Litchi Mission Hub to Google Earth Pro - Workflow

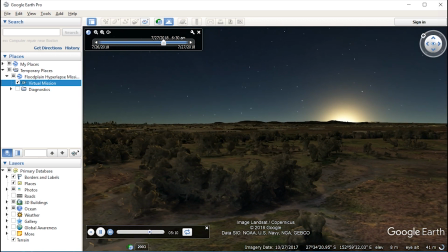620s
Now that looks a lot smoother, a lot happier with the heading of each of those waypoints.
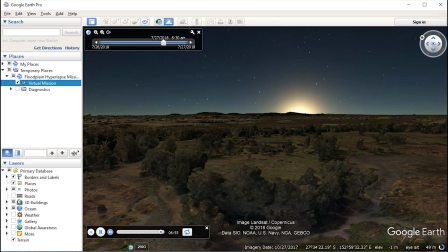625s
Nice and smooth.
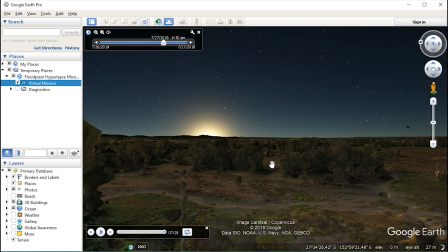626s
It's fixing on the sun as it comes around and then speeds back home so as i work sort of with the the various apps with the litchie mission hub um
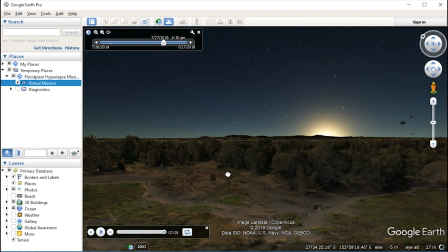634s
i'll you know i'll i'll plan my missions reasonably
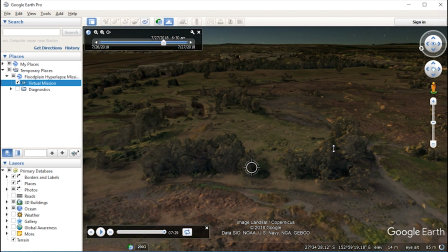639s
quickly just get the waypoints in get them approximately where i want them and looking
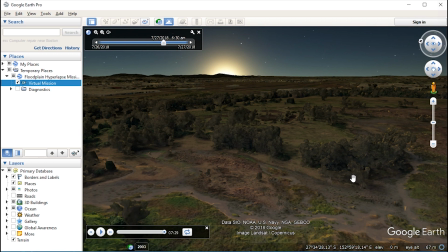643s
in the right direction uh the right altitude and the right speed but then iteratively as i say using the um the
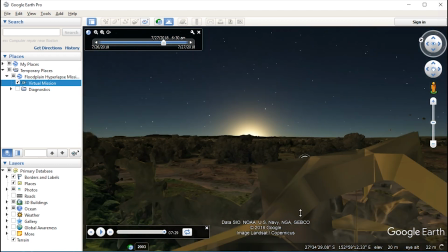651s
virtual litchie mission and the Google Earth Pro just to run a few visualizations just to check that I'm happy with
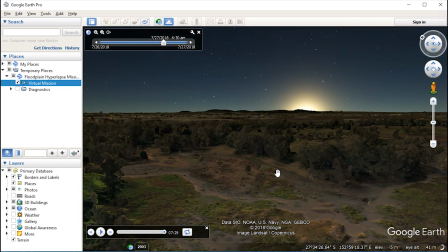659s
how the mission looks.
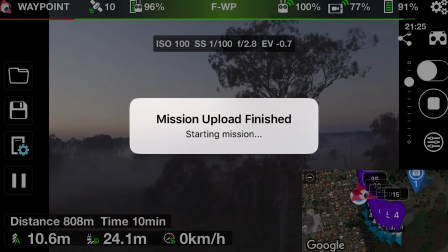664s
So here we have, this is just a screen recording that I took this morning when I flew this mission.
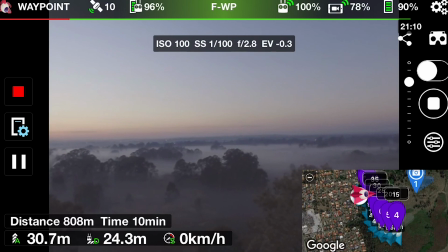673s
When I say the first part of the mission was really just to get the drone out to where I needed it so it gets there quite quickly.
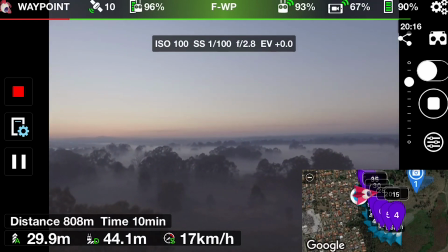679s
It's a bit laggy. So that just gives you an idea of what we were looking at with the sky and the mist.
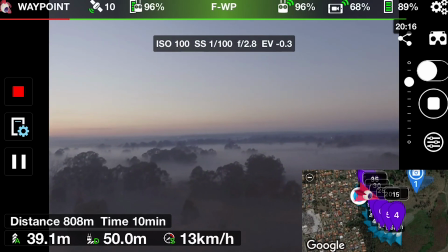690s
As I say, this was for the main part of the mission that I needed the footage from.
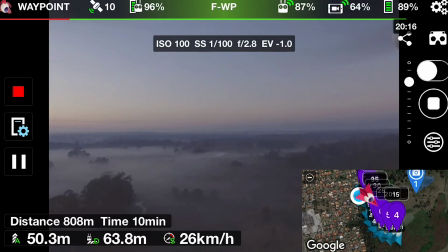695s
We were travelling at only about 2km an hour and we were shooting photos
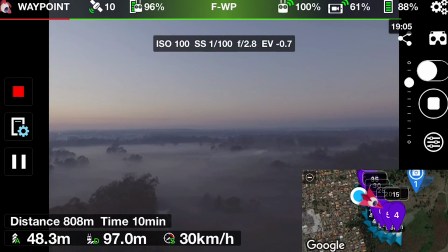700s
on a JPEG setting at every 2 seconds,
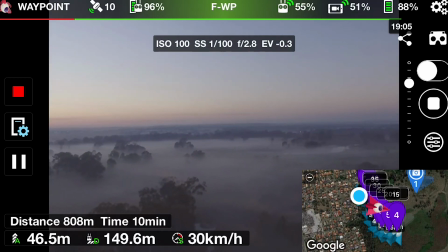704s
2 second intervals, to hopefully give us a nice smooth result when let me get it into post and start processing and seeing what we can do with the footage.
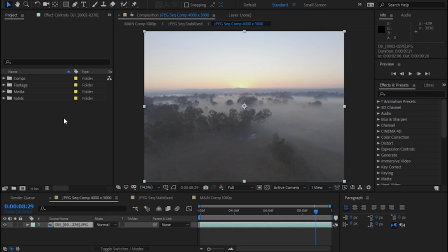714s
So here we are in After Effects, I'll just give you a little bit of an overview of a very simple workflow that I've used here. It's very, very simple, I haven't done too much with this footage at all. So first of all,
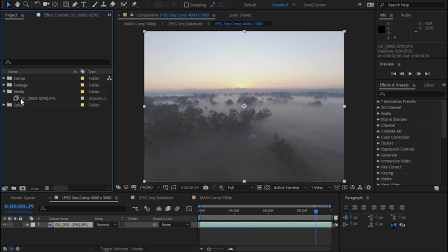728s
I brought it in as a JPEG sequence straight off the card out of the drone and dropped it into an image, into a composition. I do like to shoot image sequences at 4.3 aspect ratio rather than 16 by 9 because it just gives me a little bit more latitude, a bit more real estate around the frame for framing my shots when I do bring them down to 16.9 aspect ratio.
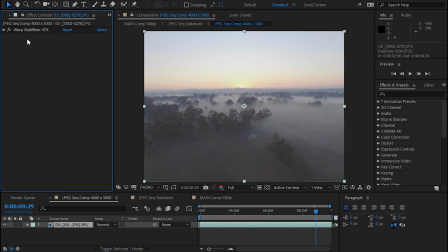754s
So all I've done here is brought it in and I've dropped a warp stabiliser onto that just to stabilise that footage, just to smooth it out a little bit. then the stabilized footage I've pre-composed and that again there's no effects on that one at all I've dropped straight into a composition idea
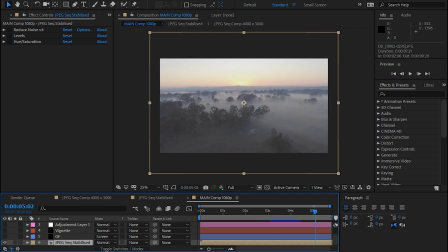772s
so this is a stabilized footage I've just applied a few little bits and pieces to that to enhance it I threw on a reduced noise we played around with the levels
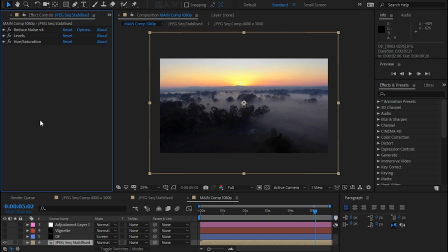786s
there we go and just enhance some of the colors with a little bit of saturation and that's really all that I've done there. I did throw on a little vignette and although it's a little bit cheating I'd actually timed my flight a little bit too early before the sun really
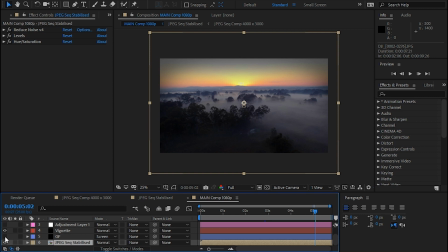804s
emerged as much as I wanted to so just to emphasise that sun we've stuck a lens flare on there as well. And then render all that out. If I've got any editing to do I will do the edit within Premiere Pro and
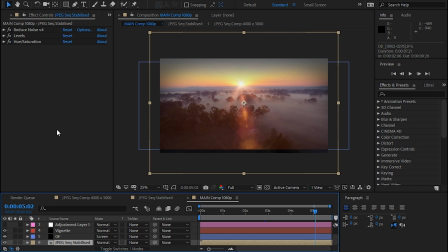819s
then I'll link that edit to After Effects through the dynamic link and work on the individual shots there so in this particular workflow there's no Premiere Pro it wasn't needed because there's no real edit I'll just show
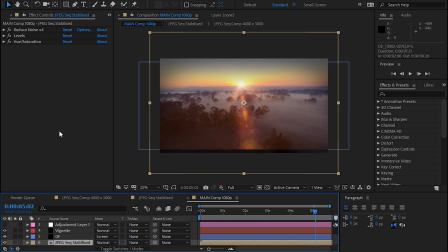833s
you now some comparisons between the the raw footage the unstabilized and then the final shot and that really wraps up the workflow